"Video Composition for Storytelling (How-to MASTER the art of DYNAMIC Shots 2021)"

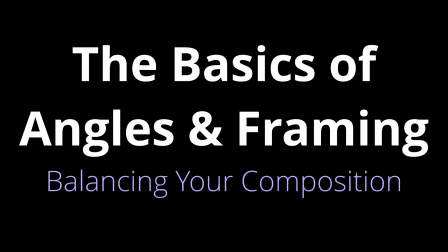The basics of angles and framing, balancing your composition. First, let's talk about the rule of thirds.
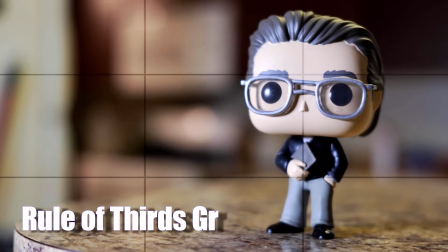It's a well-known composition guideline. The rule of thirds is important because it really draws emphasis onto your subject. Generally, you want your subject to be looking into the space that is open. This creates positive space, otherwise it would be negative space.
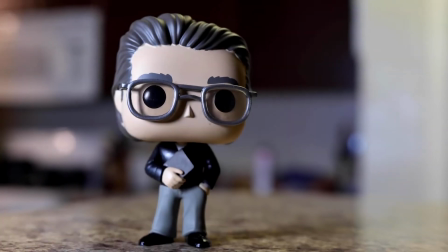Let's talk about some different shot types, the basic ones that you're going to see in most videos.
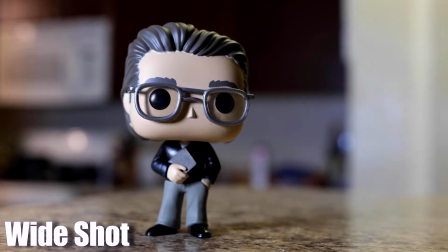Generally, you're going to see a wide shot or an establishing shot. A wide shot is a great introductory shot, a great way to introduce your subject.
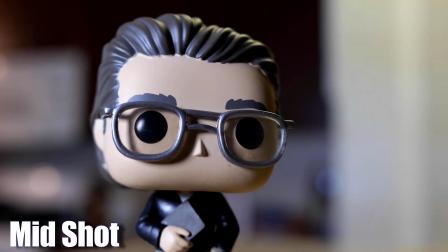A mid shot or a profile shot, you're going to use your mid shots mostly for your talking head pieces. When you're talking to the camera after you've introduced your subject, you're going to keep it mostly on a mid shot.
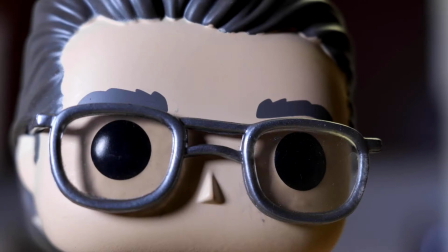And a tight or a close-up.
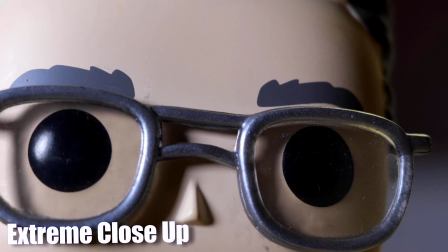So the tight shot, the close-up, or the extreme close-up is a good way to show like an intense moment, or maybe like for comedic effect or even drama.
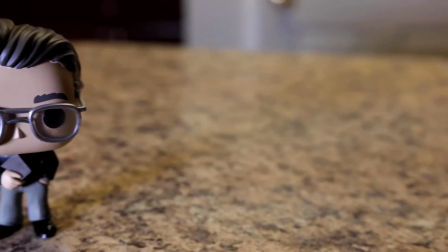It really depends on the tone of your video. When your camera is pointing down at your subject, this can make your subject seem small or inferior.
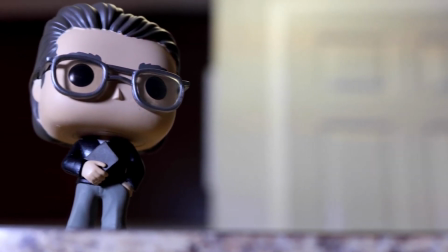On the flip side, when your camera is pointing up at your subject, it makes the audience feel smaller, and your subject is more imposing and powerful.
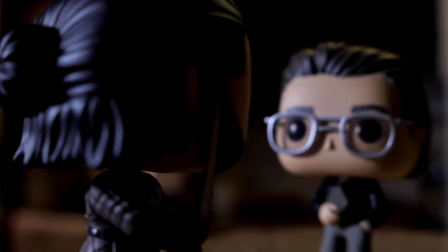Now let's talk about some basic conversational angles. This is your over-the-shoulder shot.
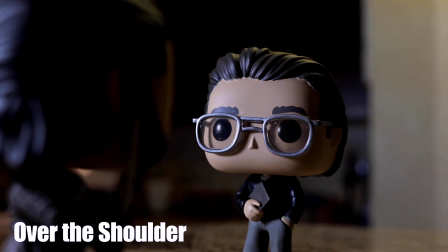When shooting conversations between two people or more, the over-the-shoulder shot is a great way to make an interesting composition while people are just talking.
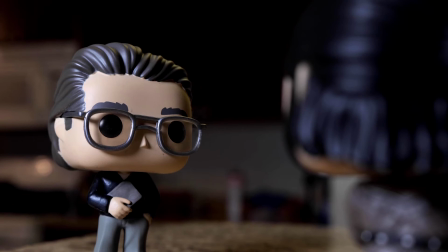Now let's talk about the 180-degree rule. The 180-degree rule is a cinematography guideline.
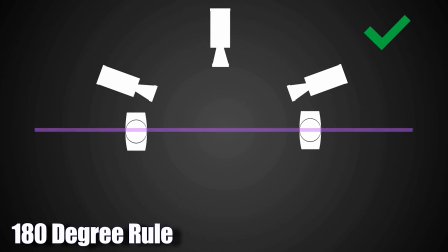Basically, two characters in the scene should maintain the same right to left relationship.
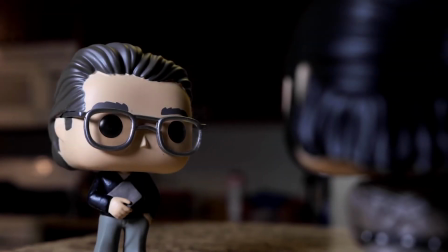So if you cross this invisible line when you're switching up your angle, it can make it seem like the subjects are kind of like facing the same side when they're talking to each other,
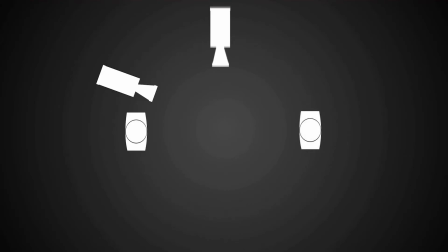and this can be very jarring for the audience. This rule is an important way to maintain continuity and consistency throughout your shots.
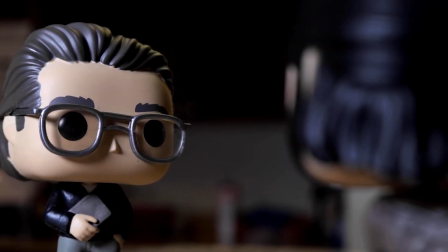And now we're cutting back and forth between correct use of the 180-degree rule, and it looks a lot better.
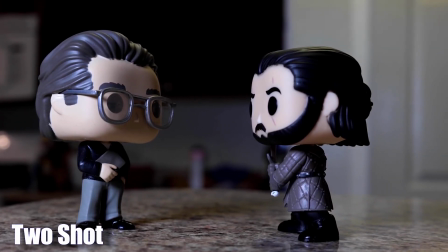This is a two-shot. Even if a little less dynamic, it's a good, easy way to show your subjects.
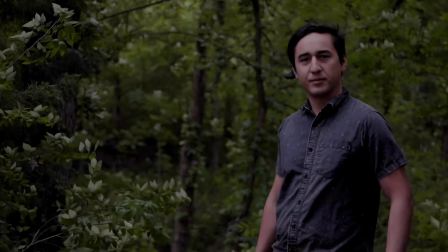Here's a well-balanced shot of Armando out in the woods using the rule of thirds.
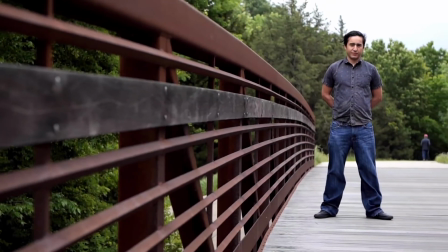So this shot is showing a pretty textbook example of leading lines.
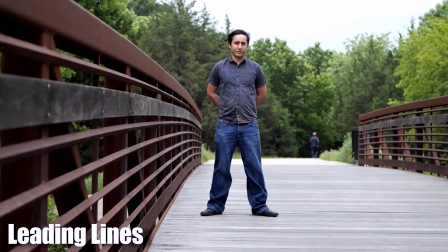Leading lines are elements within your frame, very often actual lines that draw the viewer's eye right into your subject.
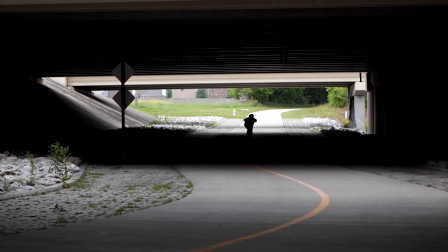So here's a more advanced shot that's using everything we talked about before.
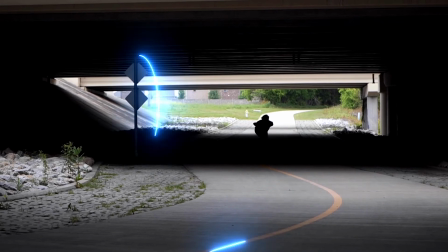We have leading lines, we have elements in the frame that are balancing the composition, we're using that rule of thirds,
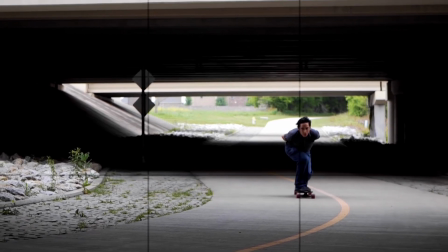and also we're using some contrast to add depth, that light to dark ratio.
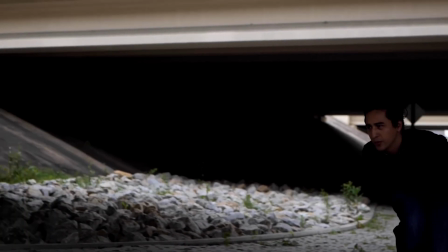And see, we're maintaining good composition all the way through until the end.